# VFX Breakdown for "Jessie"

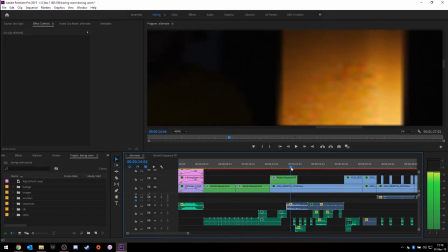250s
So when we scrub through it you can see and like right here when the player does it at half resolution it does a really blurred kind of look. So you can see it right here where there's a big difference between what we did after and what was the original.
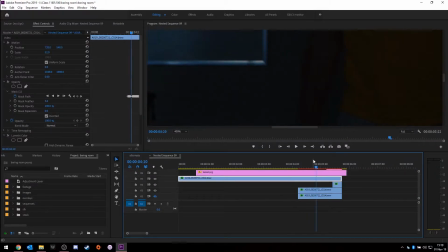265s
And there's better ways to blend it but what I ended up doing was just to keep things simple and since we were running on crunch time I ended up taking
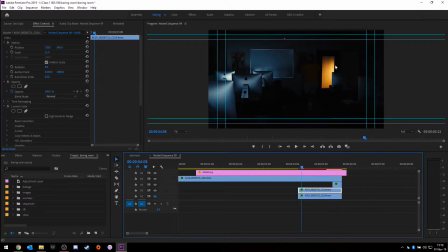274s
duplicating this layer again bringing it back and then adding a hold frame so what a hold frame does is it basically creates a still image of the frame so all I needed was that same door up until that point and that's what ends up causing the film grain to freeze
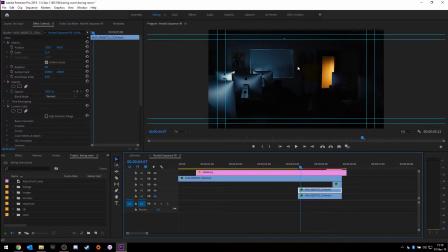293s
because normally when the picture is moving that's when the random noise is generated and it moves around but with the stone frame you're basically freezing that noise into place so when you play it back you can really see the difference between it being a video and it being a picture so
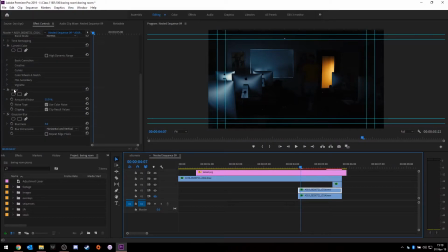310s
what i did when coming through here is if you notice in my effects i added 15 noise so what that ends up doing is it kind of recreates the the randomness of the grain and the noise in the background so it seems a little bit more natural that you can
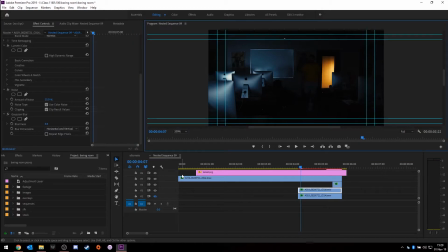327s
see and if I were to go in here
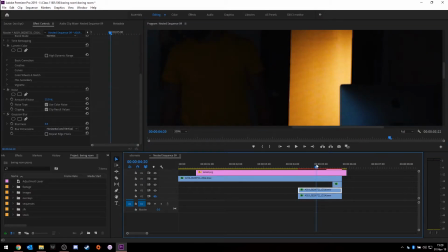331s
and here's that 200% and you could see it so it kind of blends in a little bit better and if I were to turn off the noise you could see the big difference between it being it still has grain and noise from it but this is from the original picture and if I turn it on it kind of blends a little bit better
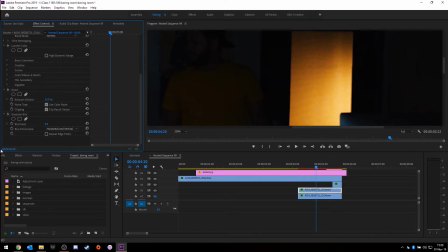349s
with the background and because this is so small it's normally harder to notice, but because I'm the one who's editing it, I can kind of tell. And with that being said, basically what we did was we lined it up so that we have a small clip of him standing here.
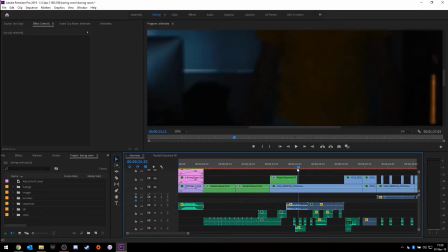370s
And then when it ends here is when it comes into the main clip right here, where he's already standing in the doorway right there.
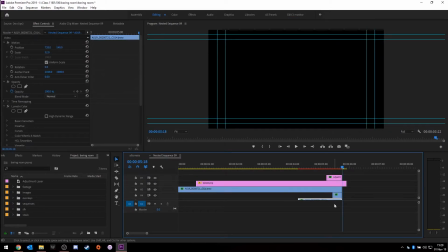379s
so basically all it is is a bunch of layers and we masked it out we masked out a hole in the door we made a still frame so we can get that same background of the door so we can basically put that over top of him of the hooded man walking in so
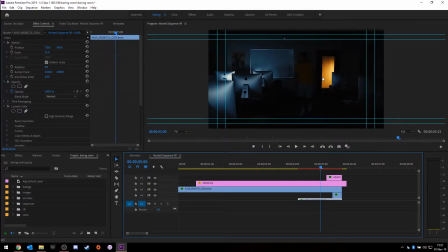396s
that way it looks a little bit more natural and it's like okay look he just pops once that clip ends he's already there so it kind of fakes it in there and then for that too one of the things it was um not
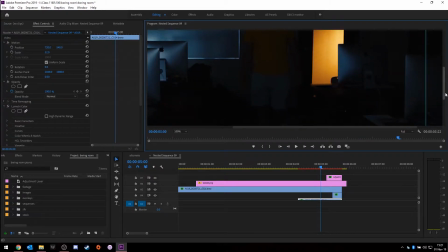410s
much of a challenge but it kind of takes out the realism for it if you don't pay attention to it and it's a really subtle thing is that if i turn off this table and this is also still image from the table you can see here that
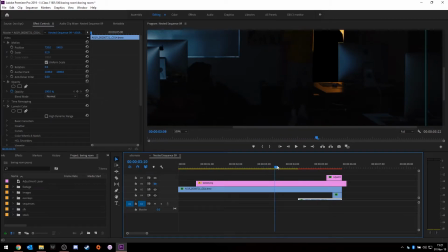426s
aside from this mask that if i come through his shadow ends up walking across the table right there so you can see that something should have been behind that window before he gets there now we debated on whether we wanted
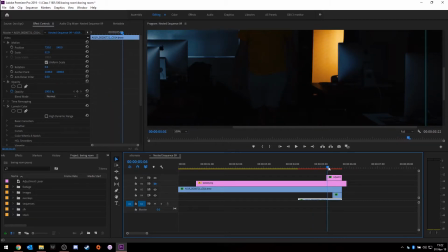445s
to remove it or not i personally thought it was pretty interesting to kind of like give a subtle reference as something is there because you know spooky spirits and stuff you know to leave a shadow would be really cool but the consensus was that at the same time because this was a last minute low budget short film it probably would come across more like we forgot it or a mistake.
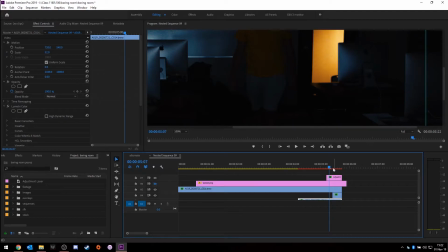465s
So simple fix to that was that when we get to this part about right here in the normal clip I took a still frame of this basically put it over top of the layer so that instead of his shadow casting I basically fade into it so it just completely darkens the whole thing
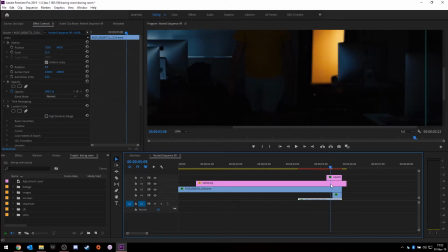485s
so you don't even notice his shadow and then when he appears is when it comes back into movement so it looks a little bit I wouldn't necessarily say natural but it's less noticeable which is what we were going for in that aspect